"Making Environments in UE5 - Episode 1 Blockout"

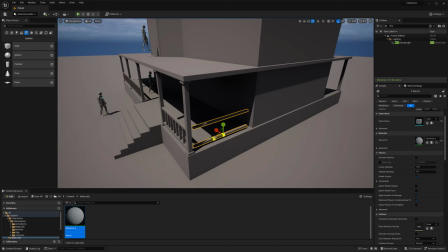Again, it's kind of just throwing a couple of the cubes in there,
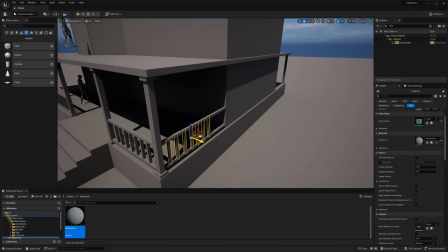you know grouping some of it together that way we have those ones
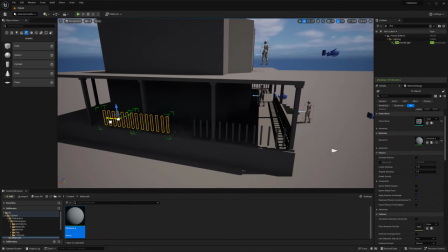that go down and this can also really help you understand too like the noisiness of
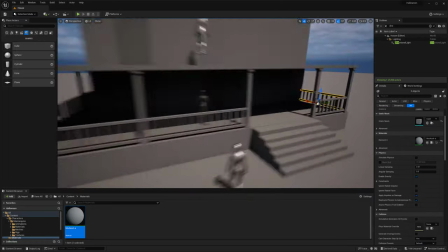things like if I have too many of the vertical pillars with my
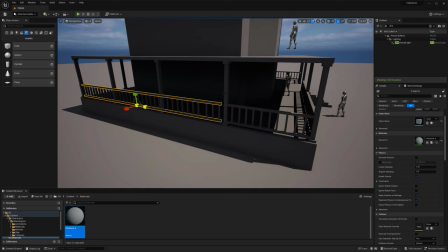columns or with my railing I can easily remove that stuff and it just gives me a better
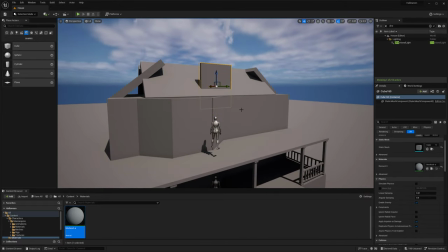idea you know starting off to where like you know what's going to be necessary in the actual models.
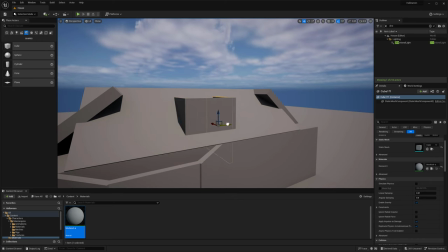And then here, of course,
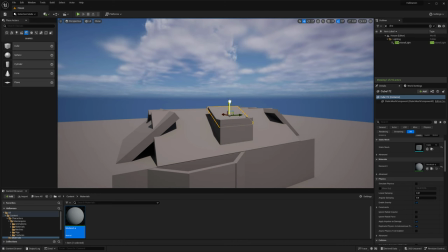I'm kind of just blocking in some of the shapes to break up my roof because that roof up there is kind of flat and large.
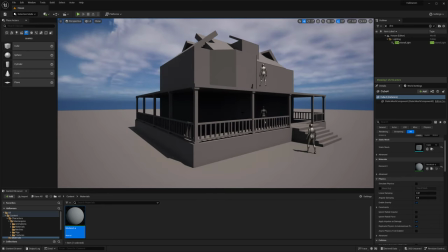And so I want to make sure that it does have that kind of like outcropping as well.
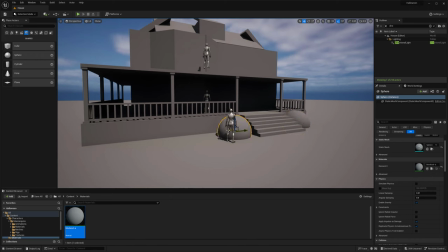And again, I'm not trying to keep anything like super crazy at this moment. I think it's really more so about the overall idea and everything getting down.
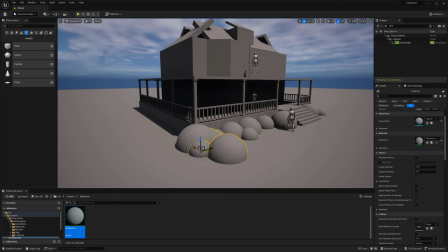Now just really trying to focus on getting some bushes in there and breaking up
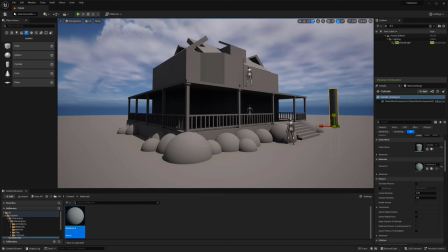some of the the stiffness that we kind of have with our house because
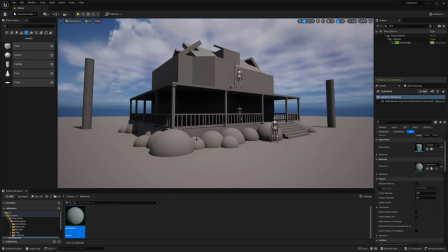there's so many vertical and horizontal shapes and trying to get some of those like
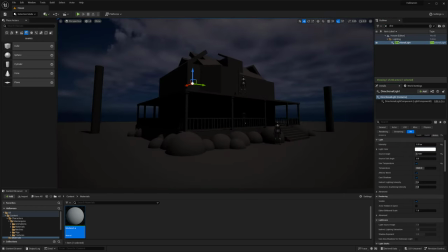you know straight lines broken up with some curves are really nice as well. And now we got like the main building and everything in there I really want to play around with some lighting so I'm basically going to just throw in a first pass so immediately dropped down my directional light.
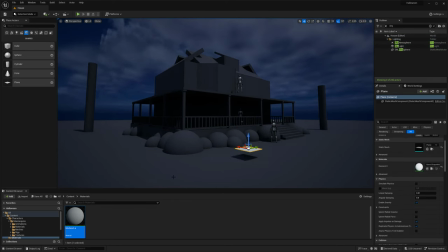I really wanted to make sure that you know that's at a lighter kind of moon light color and then
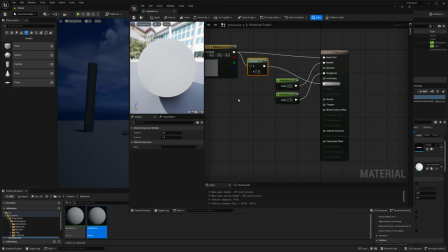just yeah slightly tweaked my skylight and now what I really want to do is I'm just building out a really quick emissive.
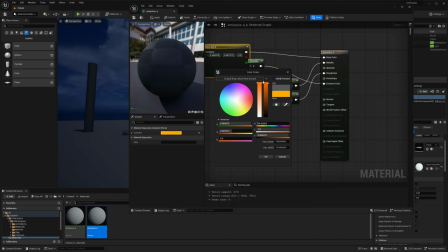So this is just block out.
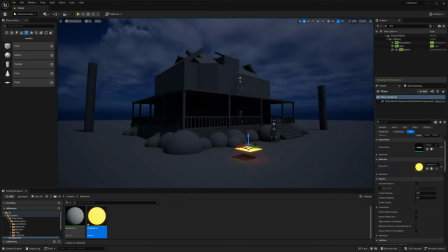I generally have block out materials that I will use for all of my building pieces and everything.
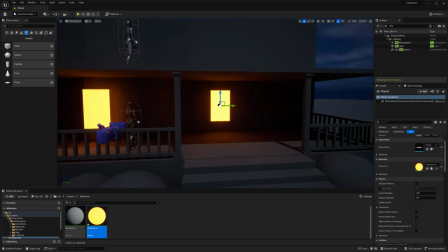And so, yeah, I'm just going to do this because I kind of want that glow from the interior of the house to be coming outwards.
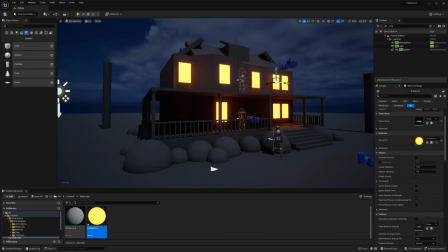You know, we might keep this, we might not, but I think the main idea is to start playing with some of those colors,
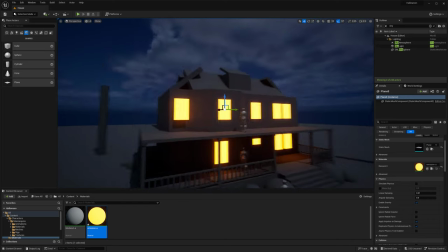some of those like crazy tones that we're kind of thinking of and seeing how they
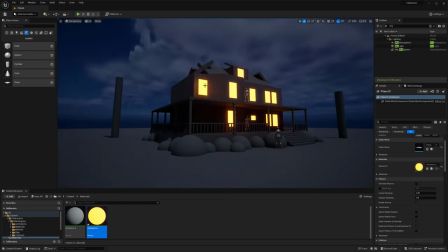can play into the the mood in the story because I definitely don't want this
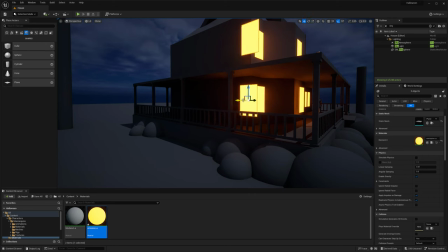to just be like a realistic kind of boring house I am going for that kind
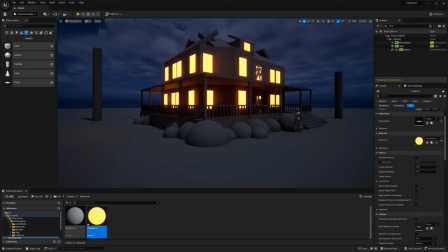of fantasy like almost Halloween atmosphere so and then
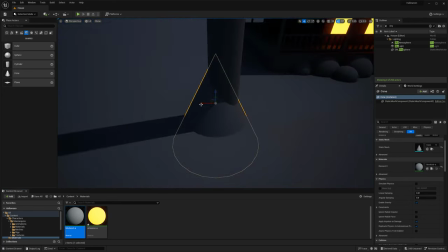here really just throwing down a quick block out of a tree so again grouping
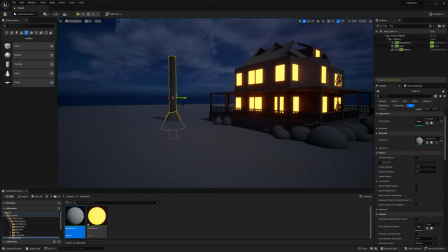that together I wanted the like little base to be a little bit wider but
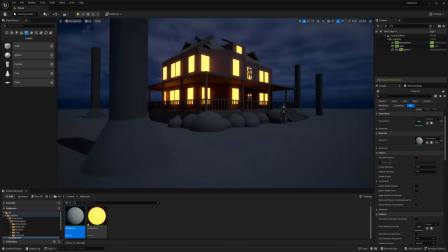it's more about for the composition everything not really worrying about it because it's
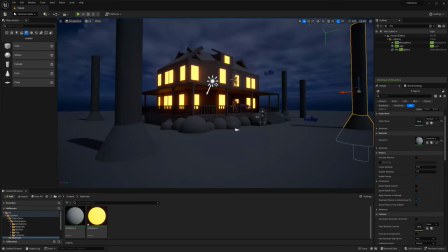going to be replaced pretty quickly with some actual modeled out trees
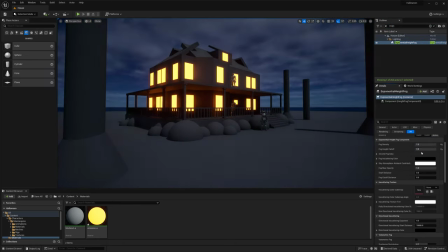and everything and then again kind of jumping over to our exponential
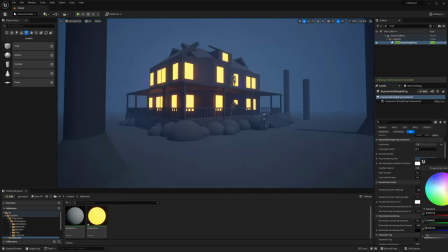height fog I'm just really bumping up some of the fog I want to exaggerate it a
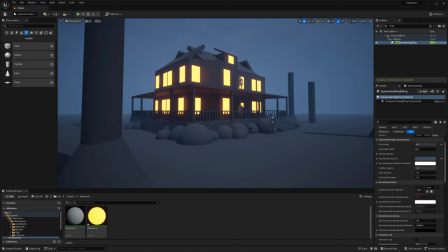bit at this moment to see you know how far we can really take it then of course we'll kind of tone it back as we move along
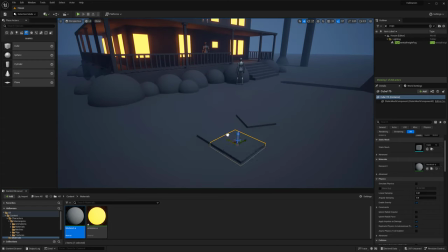and again as well I think one other thing that
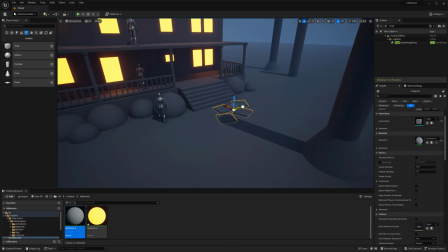I'm really trying to harp on with this is like in the initial block out at least
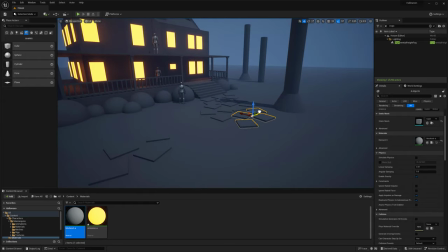is we have the main structure of our building now we really want to break up a lot of the architectural elements and get in some of that more organic side
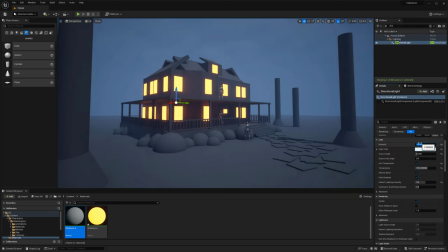of it so yeah that's kind of where I added the bushes around the the base of the the patio or our porch and
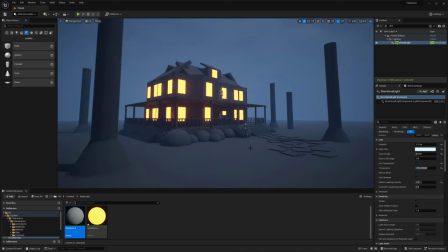then I have some just like indications of stones like steps or something
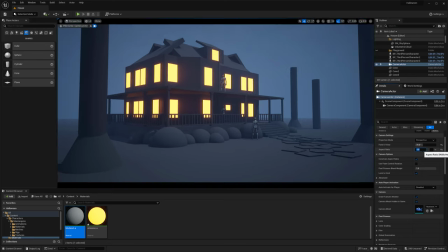for the walkway kind of going up to the stairs so
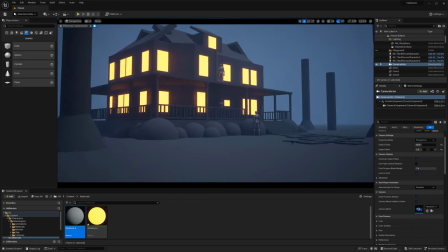now that I have that kind of figured out starting to get some movement and everything with our
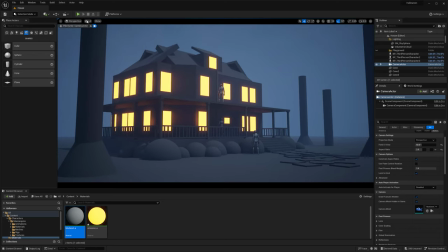overall like path and how we're looking at the space I want to
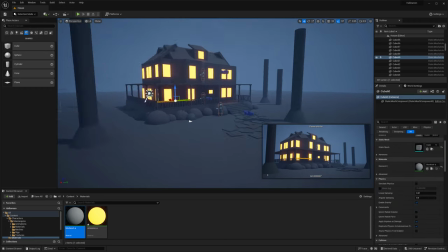set up and go ahead and set up a camera and all and so this is really as you see I kind of pinned it down to the bottom right corner and
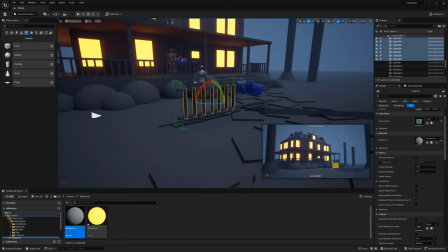I pretty much have this pinned camera there just for composition's sake at the moment because I want to really focus on this
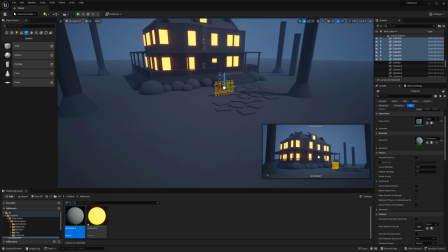one shot just as a selling piece for it. So I took my railing from my porch and I've actually decided
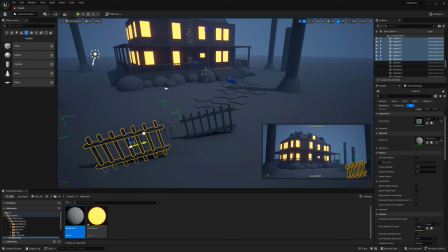to kind of make a fence basically off that because it's pretty similar.
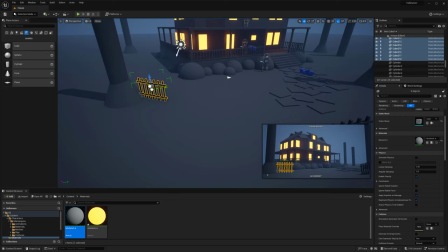And now I'm using the actual like pinned
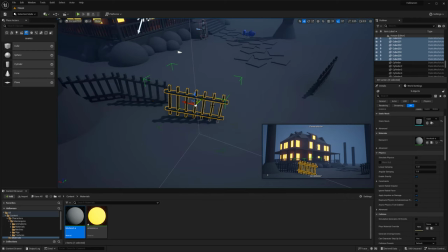camera snapshot that I have down here that's a little bit more cinematic. And I have that that I'm referencing and I'm basically building out a lot of these elements that can help frame our scene as well um so yeah
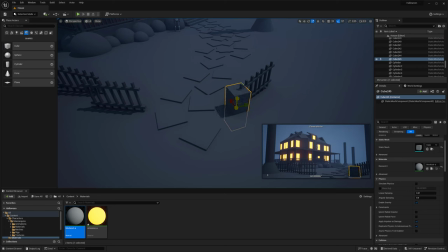really just focusing it again on this shot right now we'll probably you know uh grow from this add-on and everything but um yeah this is really the the priority at the moment is um just thinking about our one shot and our our image that
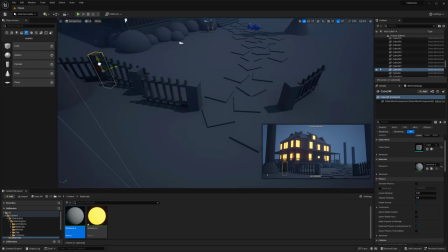we're trying to hit um so yeah again just using a couple of cubes to throw around um with the fence
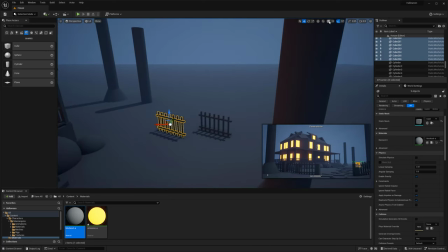really just focusing on you know making sure that nothing's too stiff or so
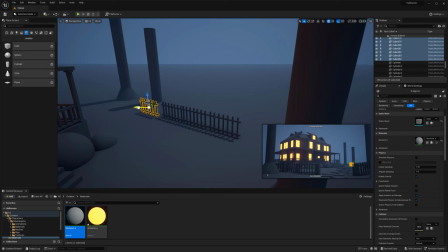in the the initial like placement of all of this and then
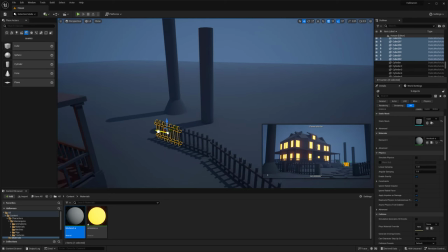I'll go back later on and of course actually make this into a kit that's usable
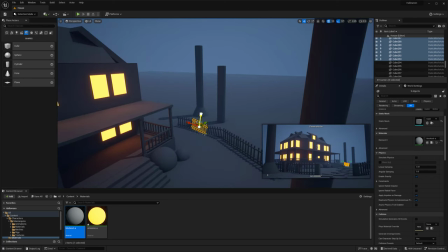but the the idea is what I'm really trying to focus on because
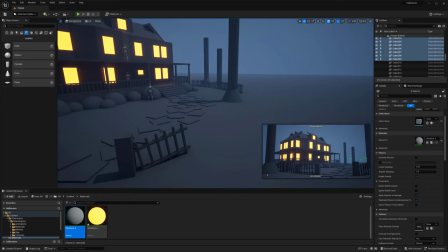if the idea doesn't work then you know it doesn't matter how good the kit is it really just getting
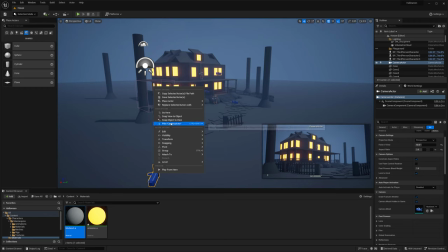this down I think is biggest priority so as you see we're starting to get a decent shot here
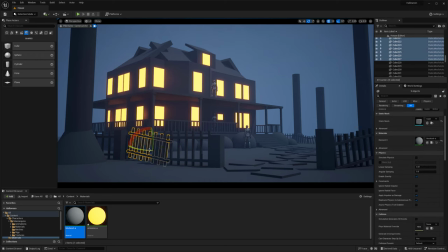cinematically like it has some nice elements to it we're kind of being moved in with the actual pathway and I'm trying to break it up a little bit more to where it's not as like angular and everything with the fence work and all of that and now what I'll probably do is try
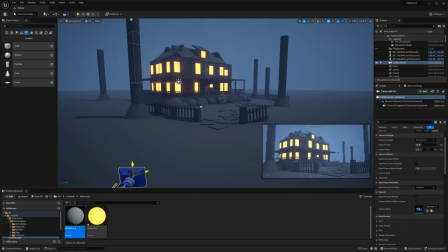to break it up a little bit more with even some like fun Halloween-esque looks to it as well.
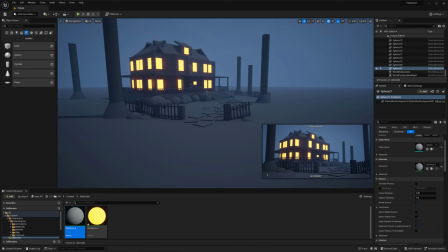Putting around a couple of rocks and then I do want to add that sort of iconic pumpkin that you would think of. So just yeah really quickly making a pumpkin material and all.
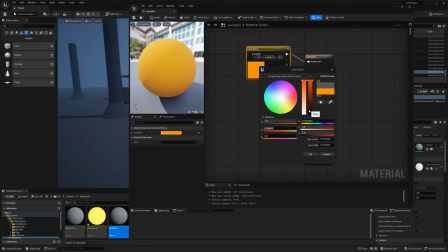Again this is just block out color but it's to give the indication of what it will be at some point.
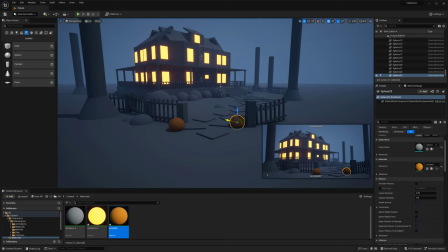Just placing that around in an interesting way as well thinking about hierarchy with large shapes medium small shapes and yeah really just trying to get some of those in there too for our image and this is really like you
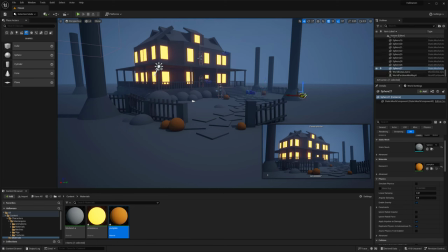know getting close to where our blockout is pretty much done so kind of moving into next week we'll be doing a lot more of the mod kit like breakdown and trying to show how going to be basically setting
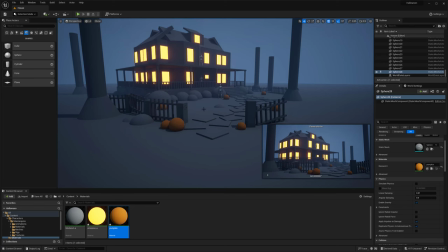up our models and everything else to where we take this block out we can then replace it with models and start to get a lot more of the the actual details of the house refined and our piece here but yeah hope you enjoyed seeing this first part of the block out
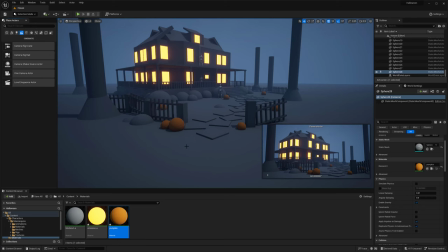again feel free to follow along with this series as it's oncoming the next couple of weeks and And yeah,
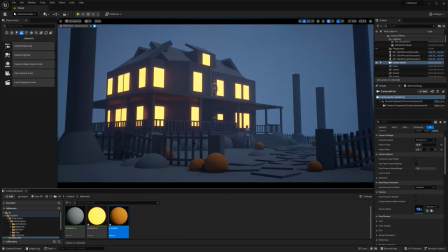besides that, I will see you in the next video. All right.